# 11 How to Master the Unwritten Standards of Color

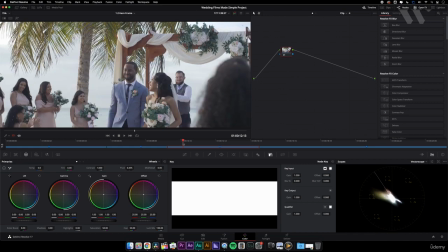This one would be quite difficult.
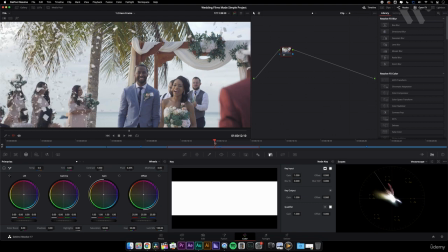We don't really see her face just yet, and we have some confetti kind of blocking it out, but that would be a great still to work from.
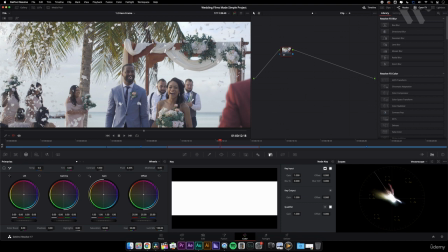You can see the environment, it's great lighting. You can see their faces. Remember, they're the hero and the heroine, so we want them to look good. So from that still, you're going to know that the rest of your shot will look great. Another great context for why you need to pick a hero frame is because,
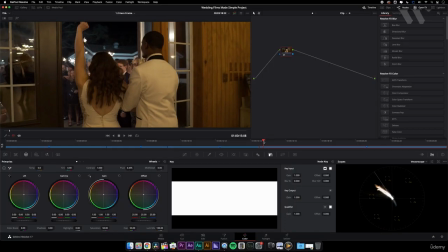especially for shots like this where you have two different lighting situations, you have the one indoors where you can see,
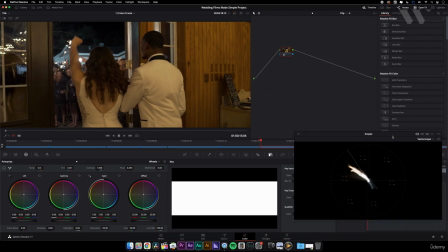let's pop open the waveform here. It's very, very warm, and you'd be tempted to pull this down and just kind of correct for that, maybe even make something more extreme. And that would be, much more corrected. You can look at the scope here.
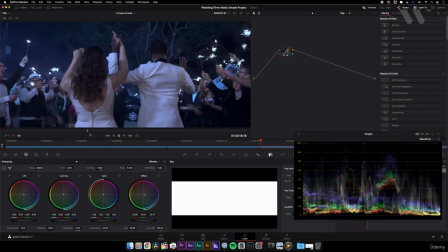However, if you did that, once we pull out here, oh my gosh, we are in Iceland or something like that.
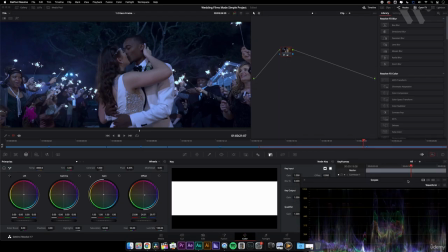So that's why you need to assess your shot and make sure you have the best hero frame.
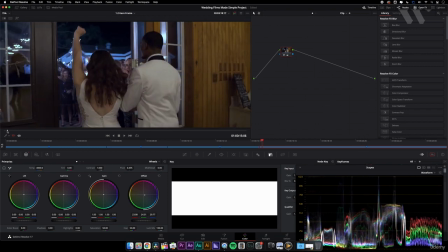So in this case, in the grand exit, this part right here within the inside of the building is not important.
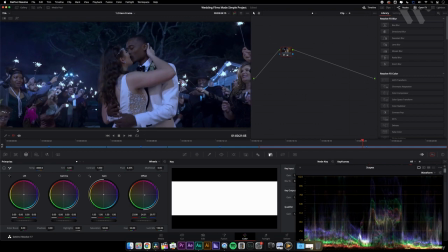So we need to find that moment that is the most important. That is your hero frame. So if we actually do our color correction and our color balance to this shot here, where we have kind of a more balanced white point, that's great. So that's your hero frame.
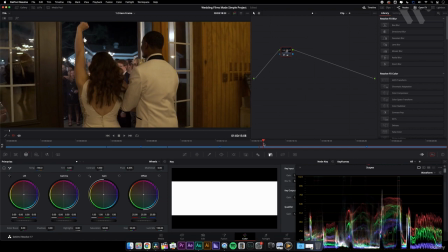However, if this makes your inside just a little bit too punchy and just draws you out of the story for that brief moment, you can do a couple things. You could either just remove it entirely, or if you wanted to get creative and you have time, you could either add a keyframe using the temperature slider here, and then so pull it down to like
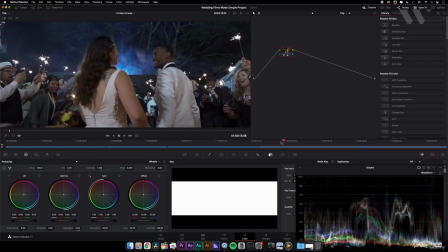-3000 here, and then later on you can, as soon as they exit, that's where you pull it back up to 400. Or what you could do is add an adjustment layer, make a cut right around here,
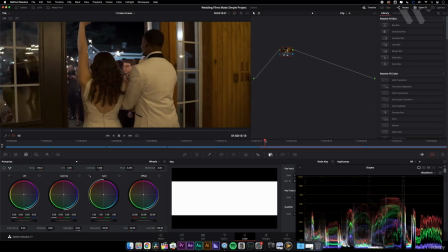correct for this color balance here, correct for this color balance here, and then just add a fade transition between it. Number 3, make sure to assess your lighting situation first before you attack. Was it a cloudy or an overcast day where you're going to have really good lighting?
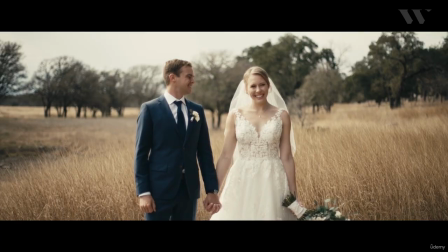Well, you'll probably aim for a more balanced image with brighter skin tones around the 50 to 75 IRE mark,
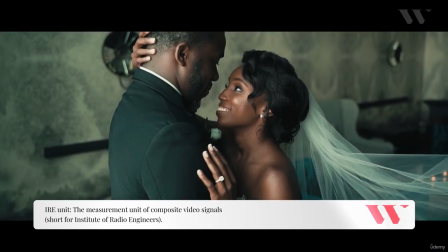or the 50 to 75% brightness on your scopes. And then probably your darker skin tones will look natural as well, between 30 and 50 IRE.
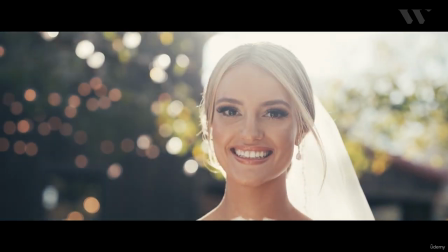Was it a sunny or a harsh day? Well, you can expect blown out highlights that you won't be able to recover. And that's fine, because that's how it was shot. Were there party lights going on?
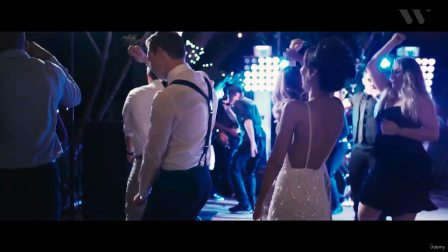Well, expect highly saturated dark images, so don't try to force the exposure to be proper or to have the proper outdoor white balance.
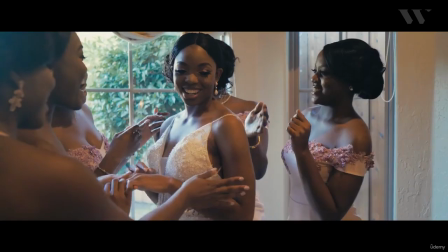Was it mixed lighting? God forbid, but trust me, it happens quite a lot in weddings. So just do what you can to capture the right balance, use whatever tools you have to get rid of any extra junk, and then just move on. Don't waste time on poorly shot clips. Make sure to give the most attention and love to those few pivotal clips in your film. Once you master these principles and apply them in your workflow, you'll start to see much better results in your own work, and you'll even be able to spot poor work in others' films, or even in your old projects, stuff that you might have defended with the color is subjective quip. But if you start working like this, you'll grow as a colorist and an editor, and it will only get more fun. Join me in the next video where we'll get into understanding digital images.